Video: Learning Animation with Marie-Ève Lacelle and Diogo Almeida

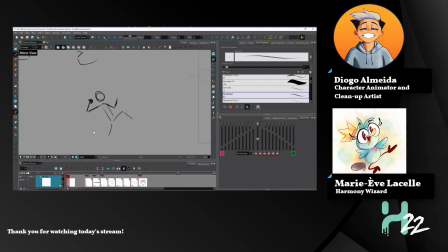Looking good. When something is preparing for a punch, it's going to lean back and get the arm that is going to punch ready for the action. That's called anticipation.
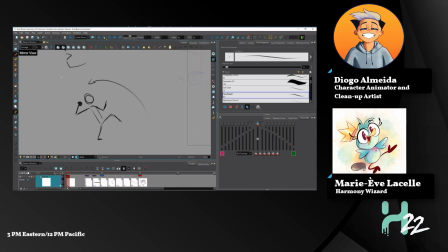Also, if you're throwing a ball, that's actually better. You're throwing a ball now. Forget the punch. So
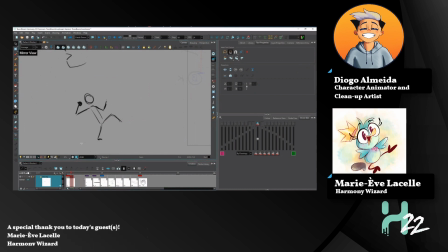It's supposed to prepare for the action.
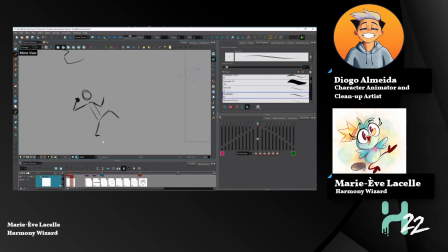What else? I can talk about exaggeration. That's a good one.
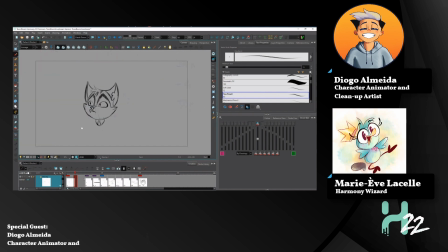Exaggeration in the old days was to emphasize an emotion that you did. For example, if the character was sad,
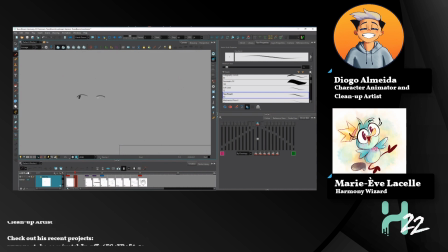the principle says that you make them really sad. You make them very, very sad.
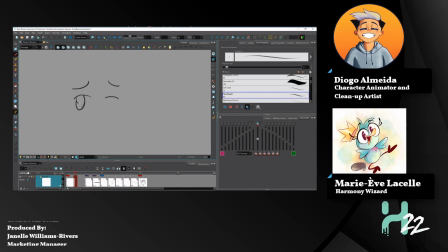To say to the viewer that this person is heartbroken. Oh, so sad.
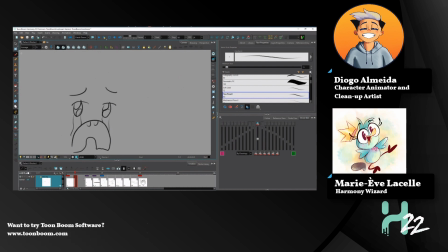Yeah, and because this is a medium that you're free to do whatever you want, you can sometimes break the characters.
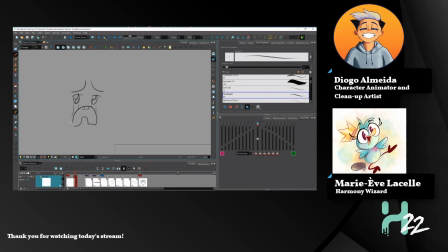What I mean by breaking the character is that you don't exactly follow the anatomy of the character or the model sheet.
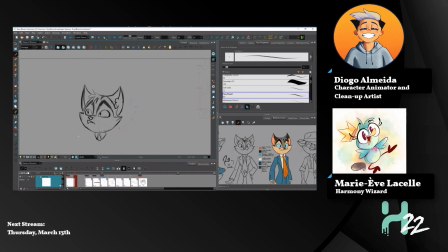You can break the character to exaggerate and emphasize what you want to say. For example, if you want to make them crazy, well, I don't have it on the model sheet, so I'm going to be creative, and I'm going to break the character.
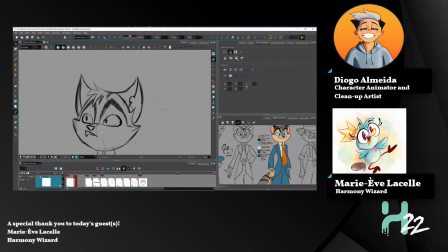For example, I'm going to make the eyes bigger. I'm going to change the size of the eyes. This is not on the character, and I'm breaking him.
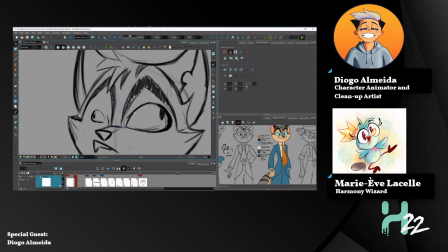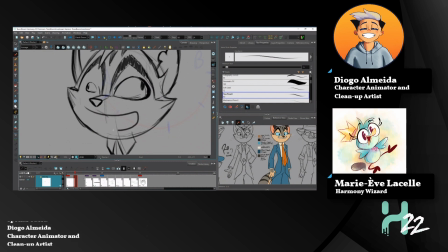Oh no. But he's got too much maple syrup. but it helps the viewer understand that something happened to the character, for example.
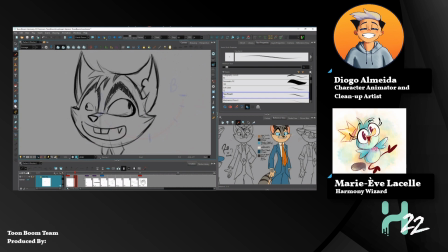Maybe he drank too much maple syrup and now he's on the sugar rush. So exaggerate, since we're doing drawings,
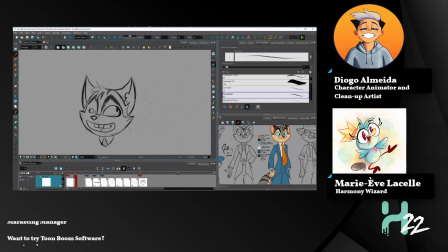and also in 3D animation, you can exaggerate and break the model if it helps telling the emotion that you want to convey. So yeah, that's exaggeration on what I take it for.
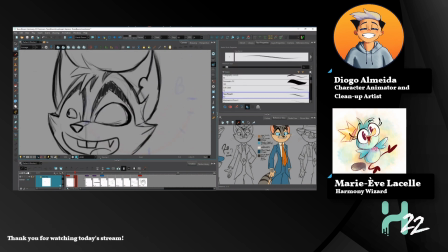I like this drawing. It's amazing.
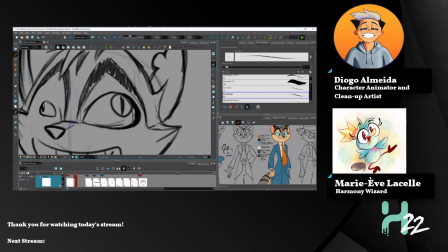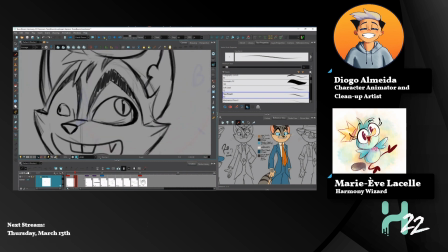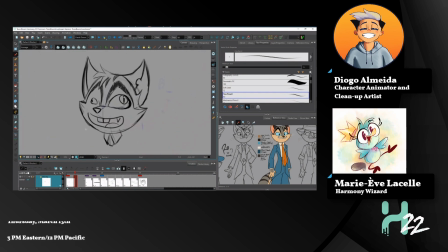It's like a Picasso painting.